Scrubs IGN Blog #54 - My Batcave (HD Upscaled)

Hi, I'm Cabot, production designer for Scrubs. We are talking about the Dr. Acula Vampire Cave. About a week ago, our producer Randall Winson came to me and asked if we could come up with a vampire cave as a connecting piece to a piece of business about a film that JD is producing and directing in the hospital in his spare time. It's basically about a vampire called Dr. Acula. And so there's this fantasy moment that JD has that takes place in a vampire cave. And so the scope of work was we needed a cave that JD could hang upside down as if he was a bat with two other people. So what you see here is the initial concept sketch for the cave.
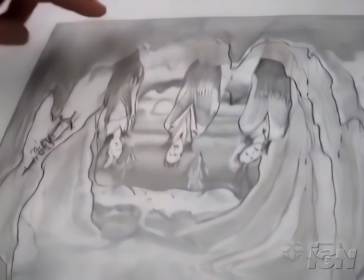[1:03]
And this is JD in the center, and this is his
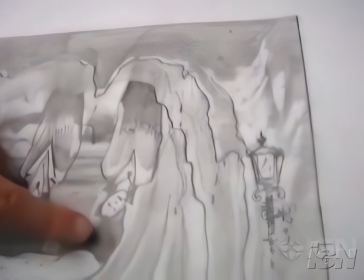[1:08]
girl over here on the right, and then her husband on the left.
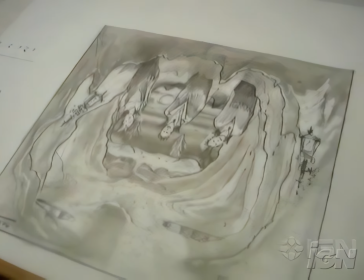[1:15]
You have to watch the episode, obviously, to get all this. But anyway, technically what we did is we built the set right side up.
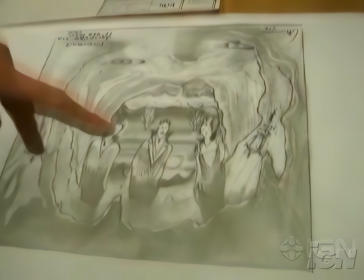[1:23]
So as you'll see later, the actors are all going to be standing on the floor. The camera will shoot them as if they are upside down.
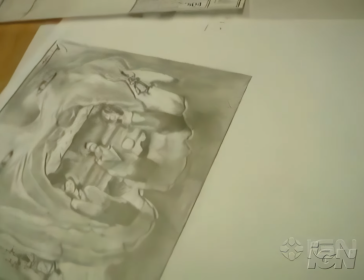[1:32]
So the camera will either be upside down or they'll turn the image upside down in post. But to begin with, what we started with was the cave, and these are the drawings.
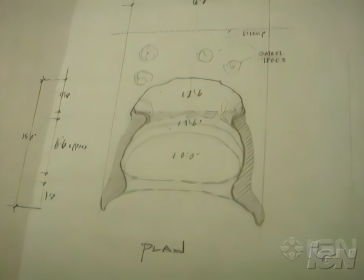[1:40]
This is a plan view, which is looking down on it. This is a front view showing the opening of the cave.
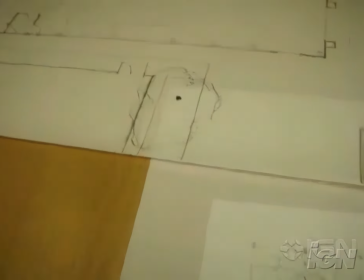[1:47]
And then over here we have a ground plan of the set as it sits on our stage.
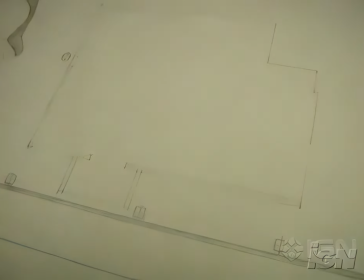[1:52]
This is the Scrubs bar here, and then this is the space that it's going to occupy.
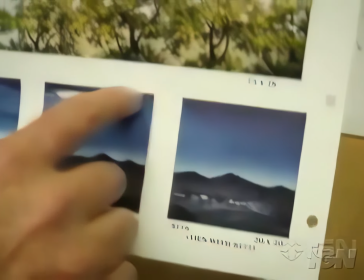[1:58]
And then through the opening of the cave, we've rented a backdrop, which is basically sort of like a scary night sky with a moon.
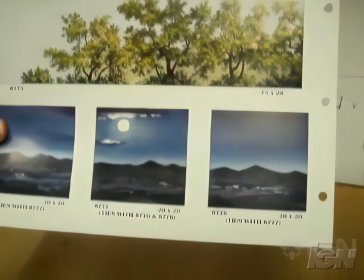[2:06]
And if you want to follow me, I'll show you the whole thing as it came together, full scale.
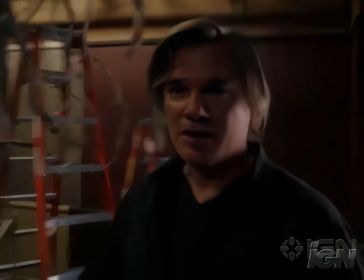[2:12]
Follow me. So here we are on the Scrubs stage, which is a former urgent care facility.
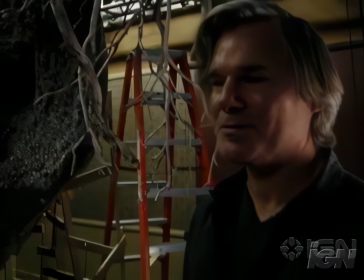[2:19]
People used to get their wounds stitched up in here, but we make film, we make television here.
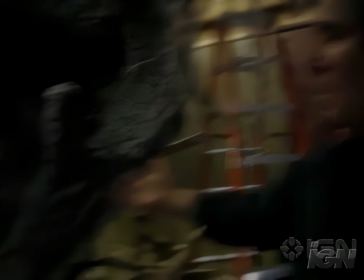[2:26]
Anyway, this is our cave set.
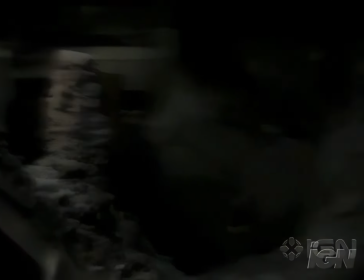[2:29]
We built this in 2 days, and it was built by some of the crew that built the cave for Batman Returns.
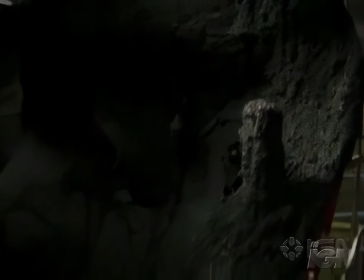[2:36]
Same technology. We just took sticks of wood,
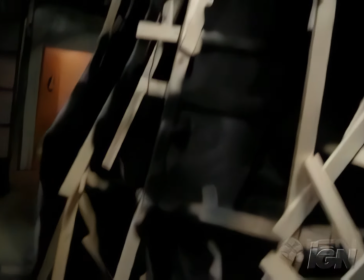[2:40]
cut them into a lot of little pieces, scabbed them all together, covered it with canvas, and then sprayed foam onto it.
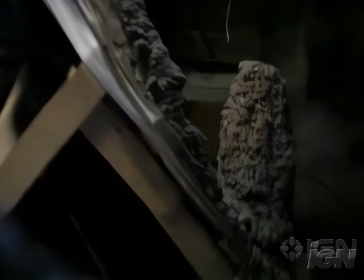[2:48]
And so what you get is kind of an organic shape going here.
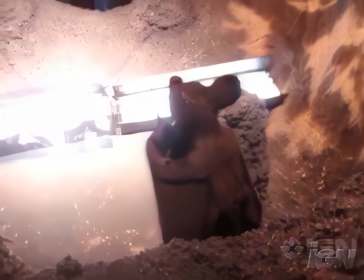[2:54]
We're just a few hours away from shooting this tonight, so you'll get a better look at it when it's lit up under stage lighting.
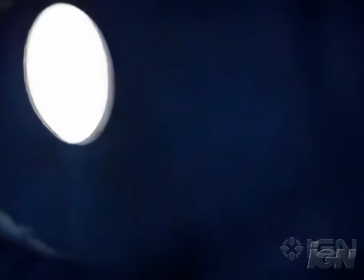[3:01]
And this is our backdrop. This is the picture I just showed you earlier. Here it is in miniature.
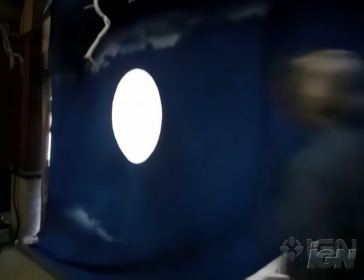[3:07]
And there it is full scale. This is movie magic.
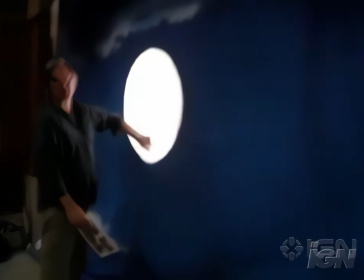[3:13]
Basically, this is just painted on canvas. Paint makes it all go opaque, except we leave the moon part of it clear so the light can shine through, and that gives you the moon effect.
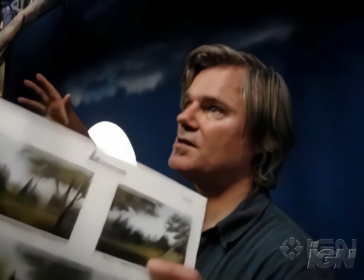[3:24]
We've got a bunch of trees here, and since we've built this stage set upside down, we're hanging the trees from the ceiling.
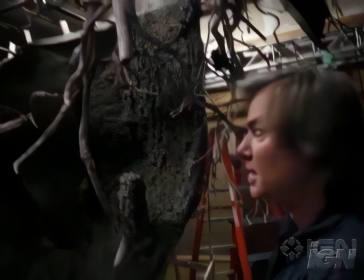[3:33]
And what'll happen is once this is captured on film, then they'll turn the image right side up, which will make the actors look like they're hanging upside down.
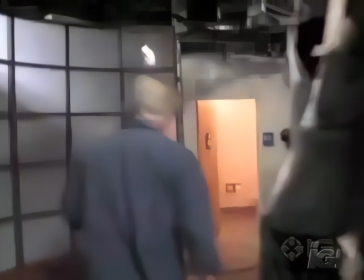[3:43]
Imagine that. Come on into the cave.
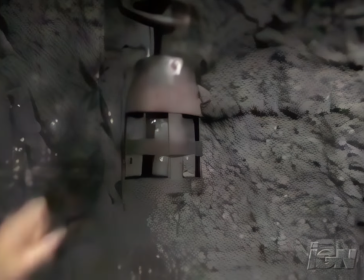[3:50]
So we've got some torch shares here, which we're going to light up. We're going to make them look like fire later.
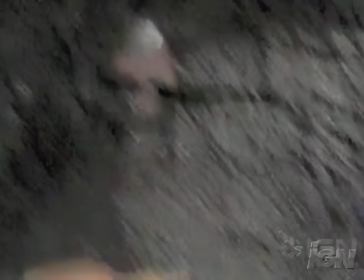[3:56]
And we've got some fake bats hanging.
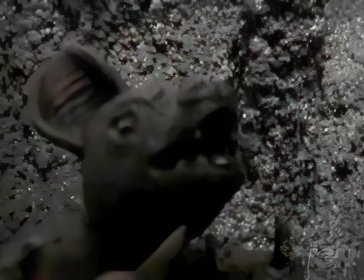[4:00]
There's all sorts of little details in here, which you'll see when this airs on television.
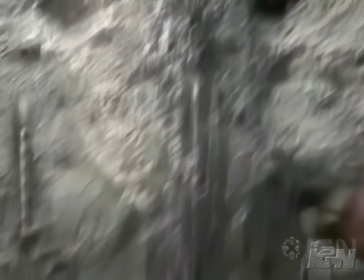[4:07]
But the idea is that we are standing right now on the roof of the cave.
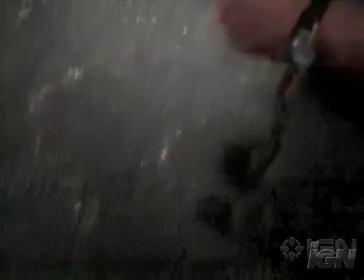[4:13]
And we built this with no floor.